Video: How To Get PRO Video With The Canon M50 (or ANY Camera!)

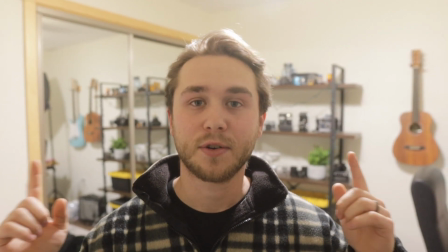0:00 Hey, my name's Andrew, and in this video, I want to show you how to take your video footage from looking like this to this.
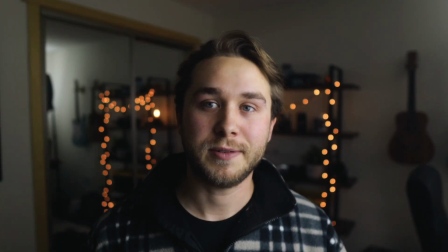0:06 Way better looking, right? Well, let's go back to the crappy footage. So step number one is the most important one, and that is lighting.
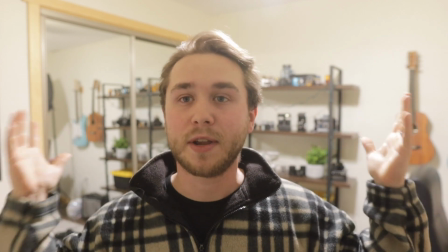0:14 Right now I have my room light on, and it's basically just making everything lit up, and it's not lighting my face up, so it's kind of doing everything wrong.
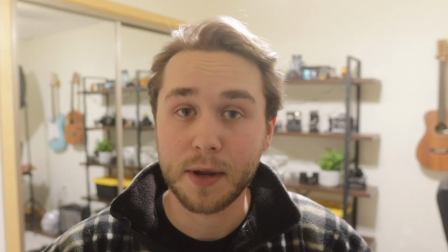0:22 So to counteract that, the first thing I would recommend doing is buying some soft boxes.
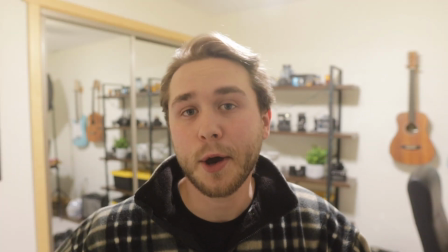0:27 Now you don't have to go buy a soft box. You can position your camera in front of a window, but what you want is light naturally shining on your face.
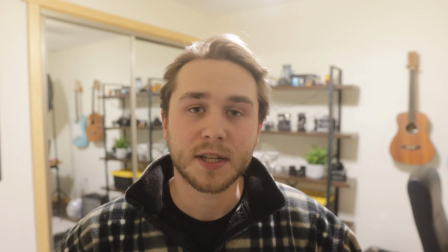0:35 So a soft box does a really good job of that. It's basically a light with a big filter in front of it that's going to diffuse the light and make it softer.
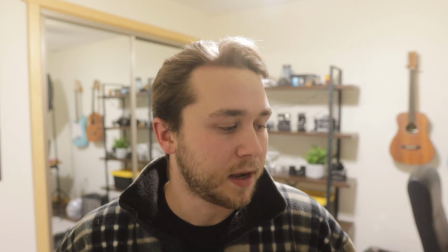0:45 You can pick these up on Amazon pretty cheap. I'll leave a link in the description for one that I found. But the ones I'm using, I have two of them. And so first of all, let's just turn those on.
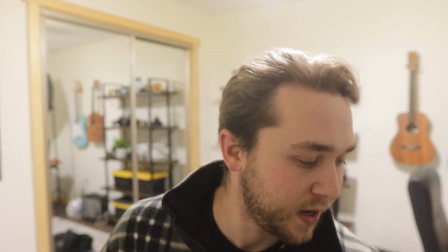0:54 I have one right here in front of me.
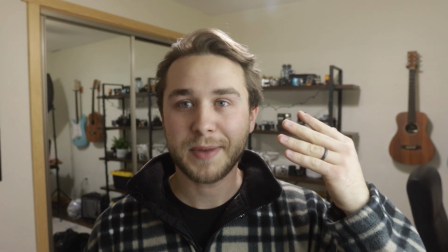0:57 So immediately that's going to suddenly make me so much brighter, and it's going to give some depth from the background.
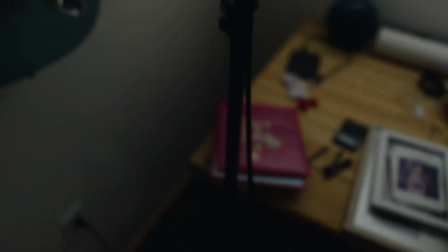1:05 But I have another one set up over here that I'm going to go turn on. And though that's not going to make a big difference, it will once I turn off the room light.
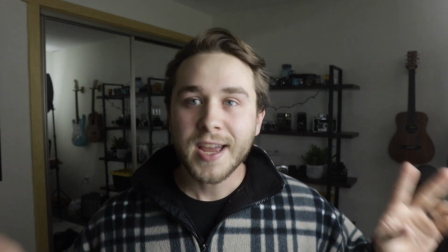1:12 So let's do that next. All right, and instantly in those 3 steps, the video footage is already looking a lot better, but we can still get better.
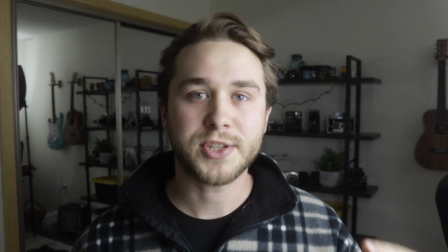1:21 Now I'm lit up, but the background, there's just not a lot of definition. So it's always nice, and this is where you can kind of be creative and mix it up.
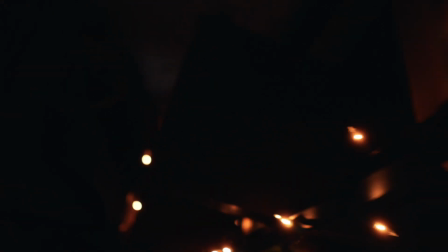1:28 But I have some lighting in the back that I'm gonna go turn on now.
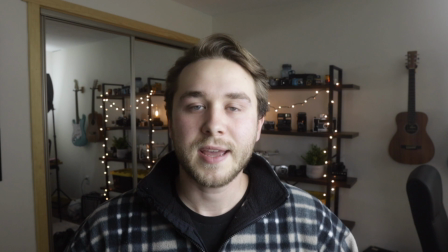1:31 All right, now that those lights are on behind me, you can tell that the background is just a little bit more interesting to look at, and it kind of gives a little bit more depth. So having some lights behind me actually makes the video pop a little bit,
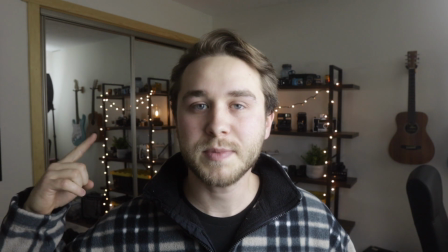1:43 and I'd really recommend what I'm using right here are some Christmas lights, and those, as you see when we get to the next step,
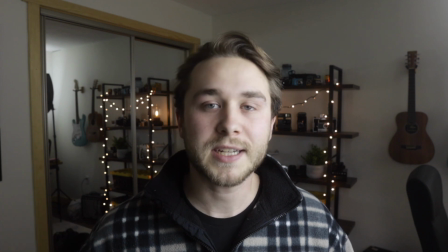1:50 will really have this nice bokeh effect in the background. But we got to do a little bit of tweaking.
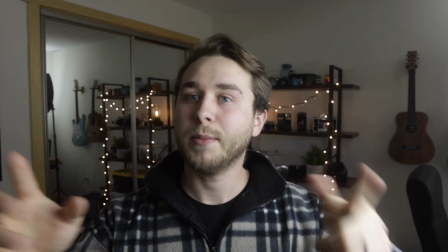1:54 This whole time I've been using automatic settings, so the camera has just been picking what it thinks is best, but it doesn't know what's best.
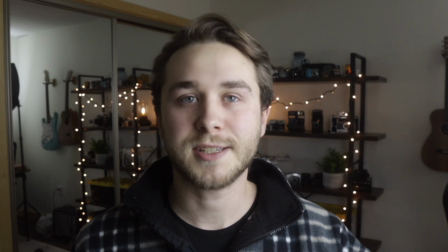2:02 So we're gonna go in and now switch it to manual settings. All right, I have now switched over to manual settings.
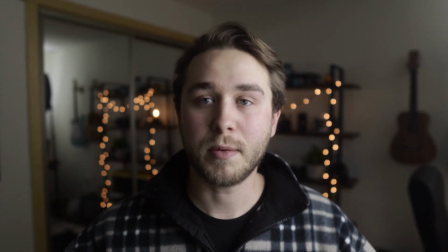2:08 I've already have these set up. As you can tell, the background is a little bit more blurred. And so I just wanna kind of do a walkthrough of my settings.
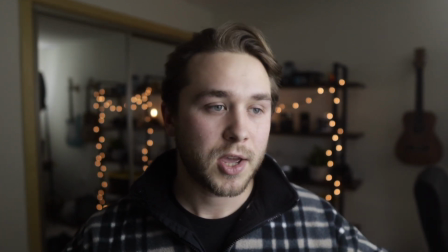2:15 And I wanna set this up in a way that anybody using any camera or lens can get the same effect.
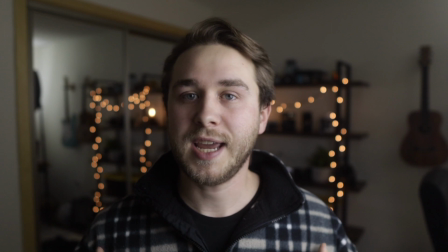2:21 But I will be talking about what I'm using, which is the Canon M50 and the Sigma 16mm lens.
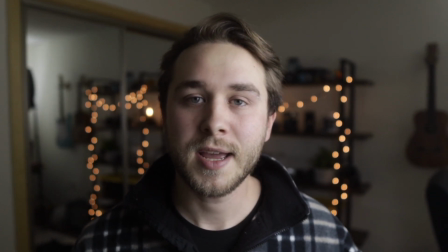2:27 So if you want to get the exact same results and you don't have a camera yet, I'd recommend purchasing the Canon M50 and the Sigma 16mm lens.
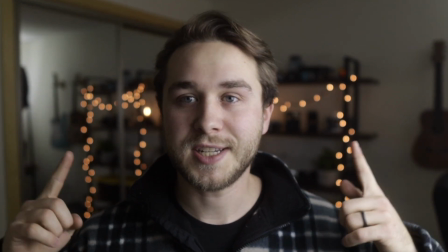2:35 I'll leave a link in the description for those, because as you can tell, this just looks awesome for a YouTube video setting.
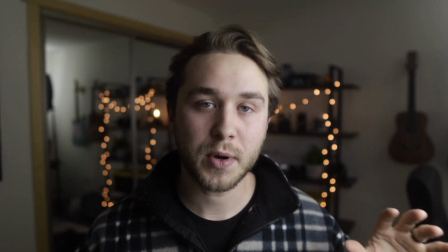2:41 So I'm going to kind of be just talking rule of thumb. These aren't going to be exactly what you're going to need, but I'll try to make it as simple as possible.
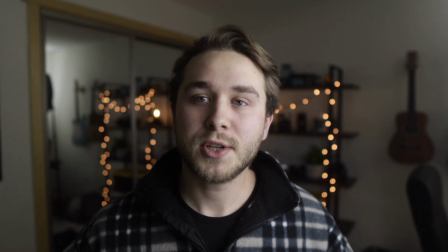2:48 I know manual settings can be a little bit intimidating. So the first one we're gonna start with is the aperture.
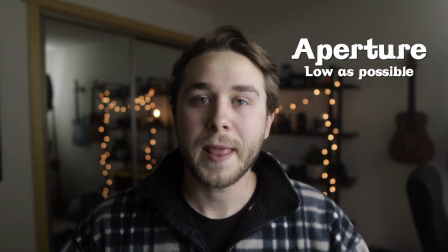2:55 Now this is the one that has a little F in front of it. So that number, you want it to be as low as possible.
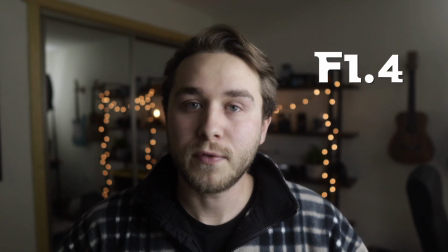3:00 So right now I'm using an aperture of 1.4, which is the lowest aperture that this lens will allow.
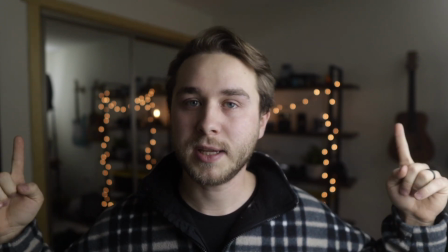3:07 And what that's going to do is allow the background to become really blurry. So you want to keep that as low as possible.
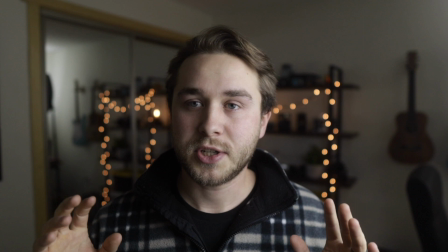3:13 I don't know what your camera will allow as your lowest aperture, but just go in there and scroll it all the way down to the smallest number.
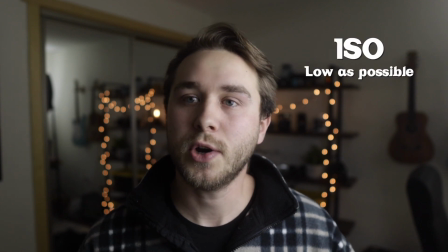3:21 All right, the next setting you're going to want to adjust is your ISO. You want that to be also the lowest number possible.
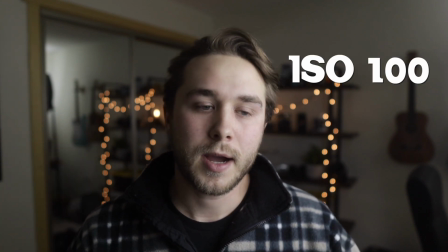3:27 I have my ISO set at 100. You can turn it up a little bit if it's too dark.
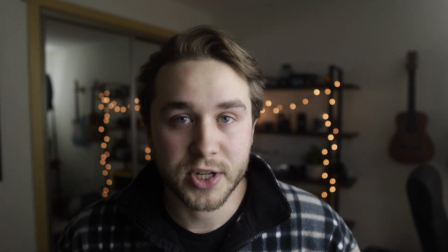3:34 And the next thing you're going to need to adjust is the frame rate.
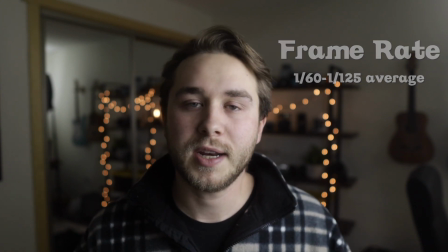3:37 Now, this also is going to kind of be something that you're gonna have to play with. You might not have exactly like mine, but I have 1/125.
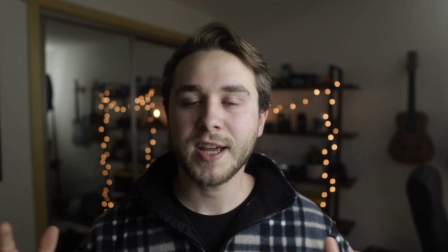3:45 I don't know the very specific way to say it. And the frame rate and the ISO, you might have to tweak those to get the lighting just right. But a general rule of thumb is a low ISO and then a frame rate that also is not super low.
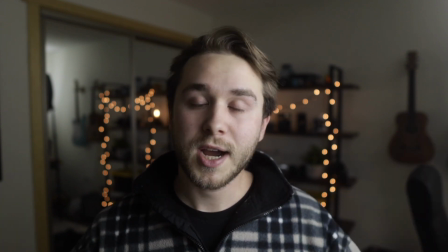3:59 I don't think you really want to go below 60. If you want to copy my settings, I'm using an aperture of 1.4.